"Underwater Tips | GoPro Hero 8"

What's going on, guys? I'm Raymond Tiller, and today I'm going to be giving you 8 tips to make your underwater videos better with your GoPro Hero 8.
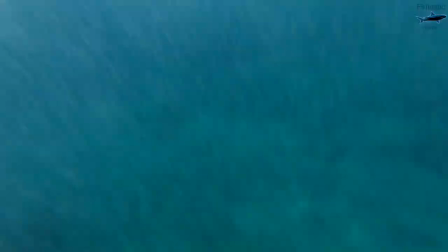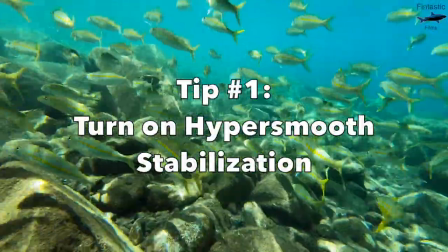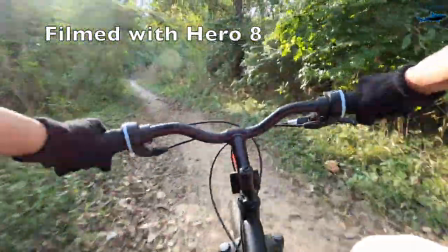[0:22]
Pretty much the biggest reason the GoPro Hero 8 is the great camera that it is because of HyperSmooth 2.0.
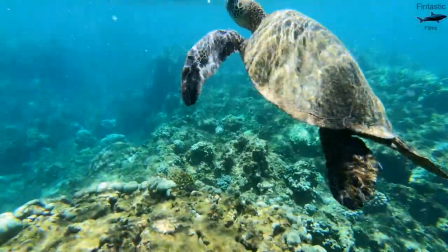[0:28]
Believe me when I say that the Hero 8 is the most stabilized camera ever made, and that it makes a huge difference when filming.
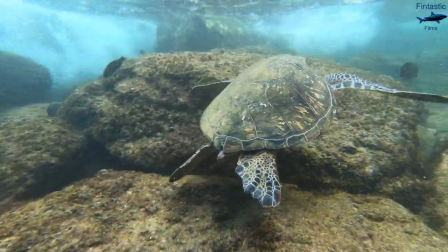[0:36]
The biggest problem people face when making underwater videos is the lack of stabilization, and HyperSmooth 2.0 fixes that.
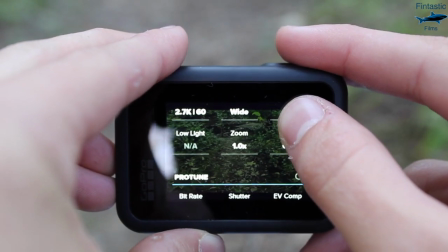[0:43]
You can turn on HyperSmooth stabilization in your Hero 8 settings, as it works with almost every resolution and frame rate.
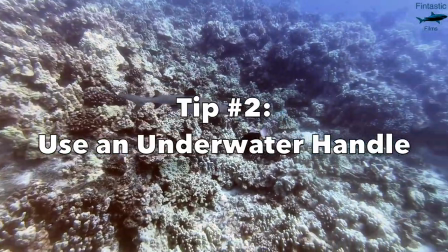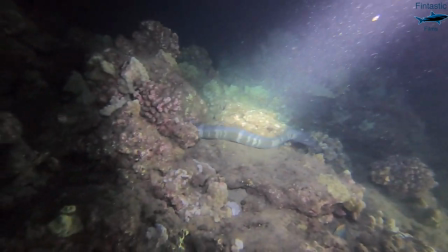[0:58]
Using some sort of handle while filming underwater is a huge aspect, not only for stabilization, but for getting more cinematic shots.
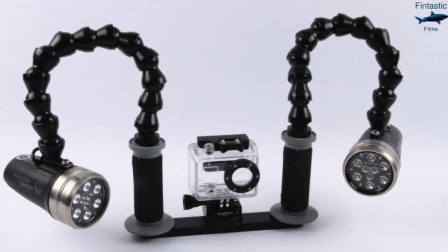[1:06]
I recommend using a light tray while diving, as it helps with creating a smoother shot.
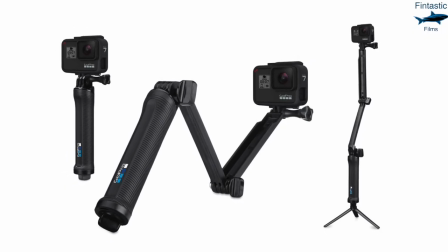[1:11]
Another great one to use is the underwater selfie stick, which helps you get your camera closer to some of the action.
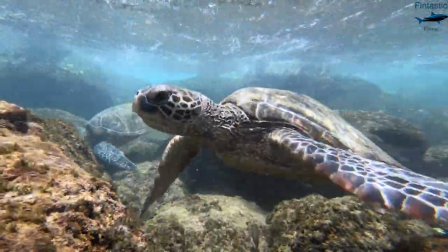[1:17]
This is best used while snorkeling because of how easy it is to carry around. It also allows for you to get a good shot of yourself while underwater.
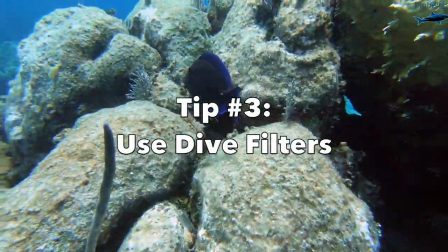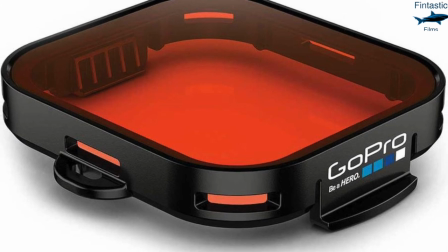[1:34]
Another hugely important tip when going under the surface is to use dive filters.
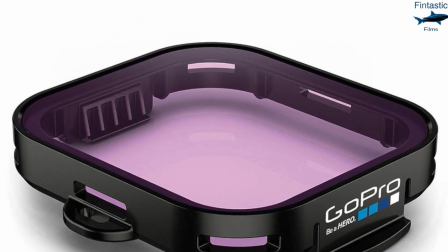[1:38]
These filters help in every underwater setting to get rid of unnecessary and bland colors while bringing out some of the more vibrant ones.
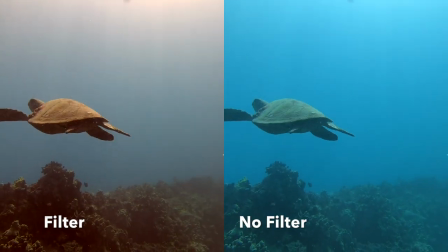[1:46]
While diving in the ocean or any blue water, use a red dive filter which takes out most of the blue and brings out colors like red, orange, and yellow.
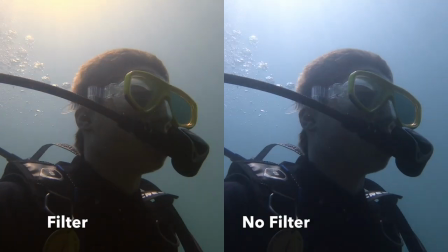[1:54]
When diving in fresh water or any greenish water, use the magenta filter which makes your footage look much more professional.
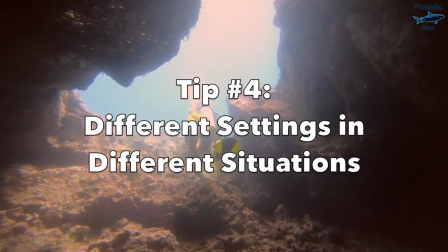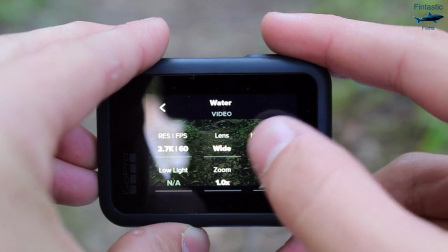[2:10]
Using different film settings in different situations is something that you need to have in mind when heading out to the water.
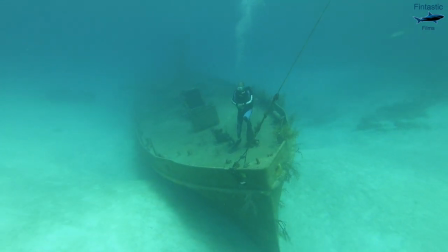[2:16]
When filming static objects like wrecks or in water with very low light, reduce the number of frames per second as it brings out more available light.
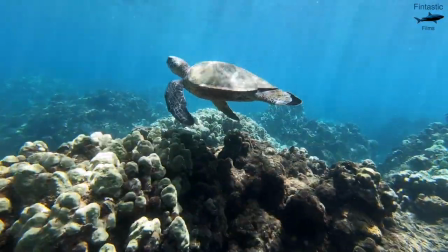[2:24]
When diving or snorkeling in a shallow reef with fast-moving fish and more light, use a higher frames per second like at 120 or 240.
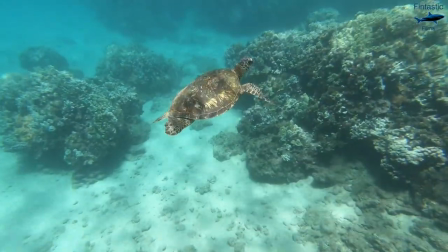[2:32]
Video resolution also matters when filming underwater. When snorkeling,
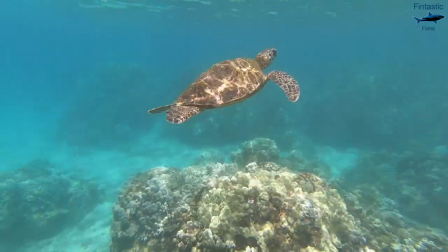[2:36]
I'd recommend using a lower resolution like 2.7K so you can use a higher frame rate to use things like slow motion and so you can capture all the action.
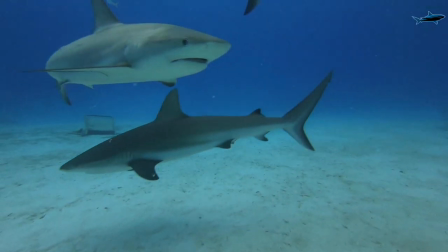[2:44]
But while diving, I'd recommend using a higher resolution with a lower frames per second as it makes your footage look more cinematic.
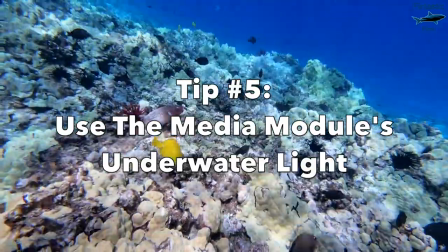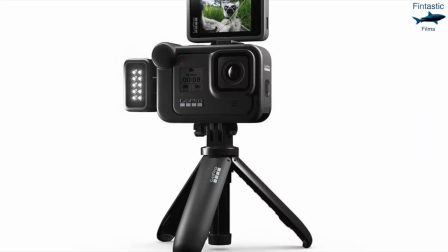[3:01]
Along with the Hero 8, GoPro announced a new media module that comes available with the camera,
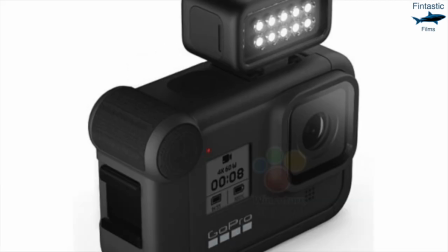[3:06]
and on the media module comes a waterproof light that would be very helpful while shooting underwater.
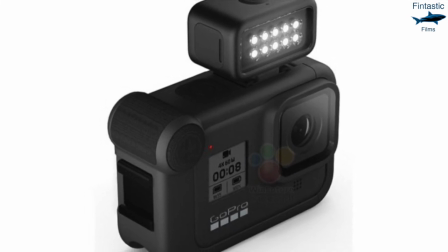[3:11]
Using a light underwater always makes your shot look more cinematic, and with the media module you'll be able to have a light available at your convenience.
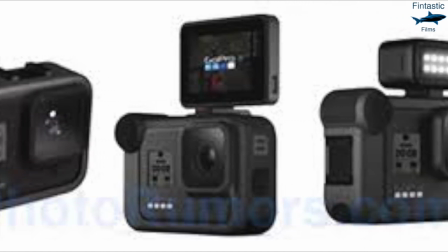[3:19]
Although the media module isn't available until December, it will still be a great tool to have when filming underwater.
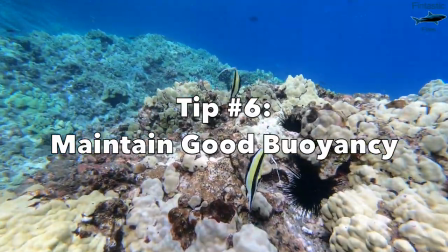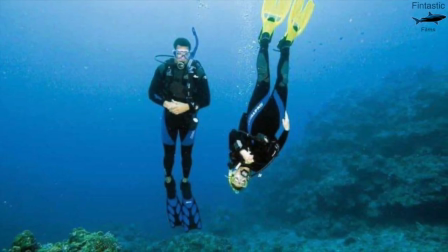[3:34]
The biggest problem while filming underwater is stabilization,
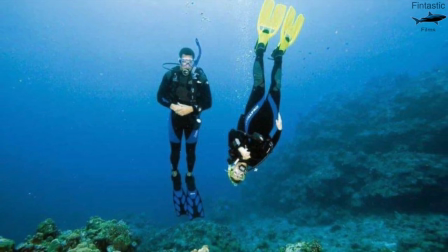[3:37]
and maintaining neutral buoyancy while diving or even free diving and snorkeling really helps make your video less shaky and more smooth and cinematic.
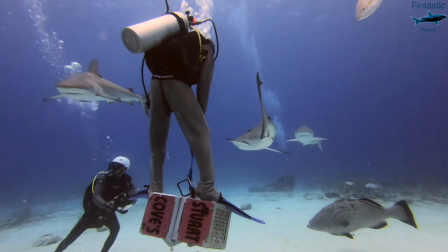[3:45]
When free diving or snorkeling, try to hold on to something to stay neutrally buoyant, as it really helps get a good underwater shot.
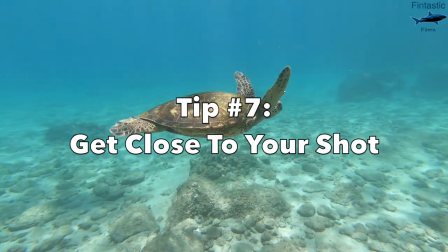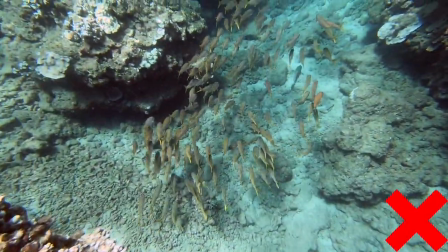[4:02]
Filming something like a fish from above just doesn't cut it as a good shot.
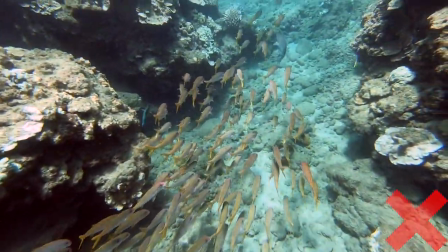[4:06]
Instead, try swimming down to your object to get more of a natural feel in your shot.
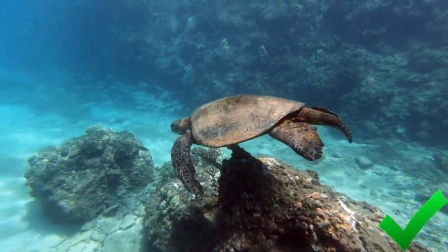[4:10]
Doing this also gets more of the object in your shot than it does from above.
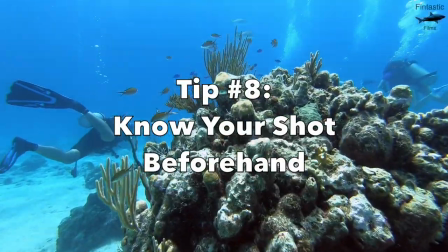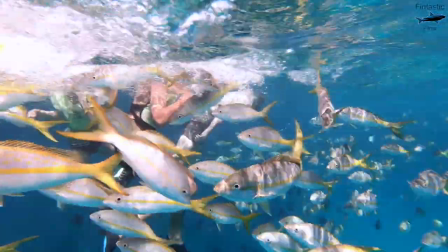[4:23]
Before you enter the water, you should know what you could be filming and how you want to film it.
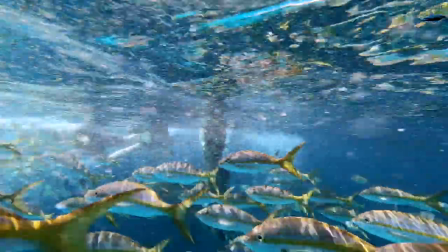[4:28]
Of course, nothing is guaranteed when you go in the ocean, but you should also know beforehand what you can expect.
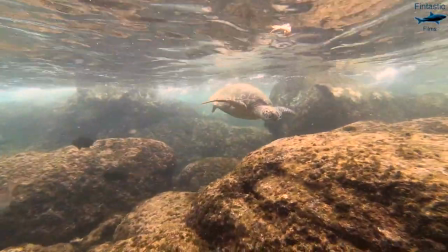[4:34]
You should make adjustments like choosing a specific mounting figure depending on what you could be filming.
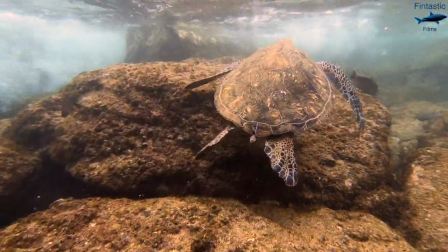[4:39]
Being prepared while filming underwater is key to making a good underwater video. Alright guys, that's pretty much gonna wrap up today's video. Now, if you enjoyed today's video, don't forget to smash that like button, comment down below what you think, and most importantly, subscribe and hit that notification bell so you can see me use this camera all around the world. I'm Raymond Tiller, and I'll see you on the next video.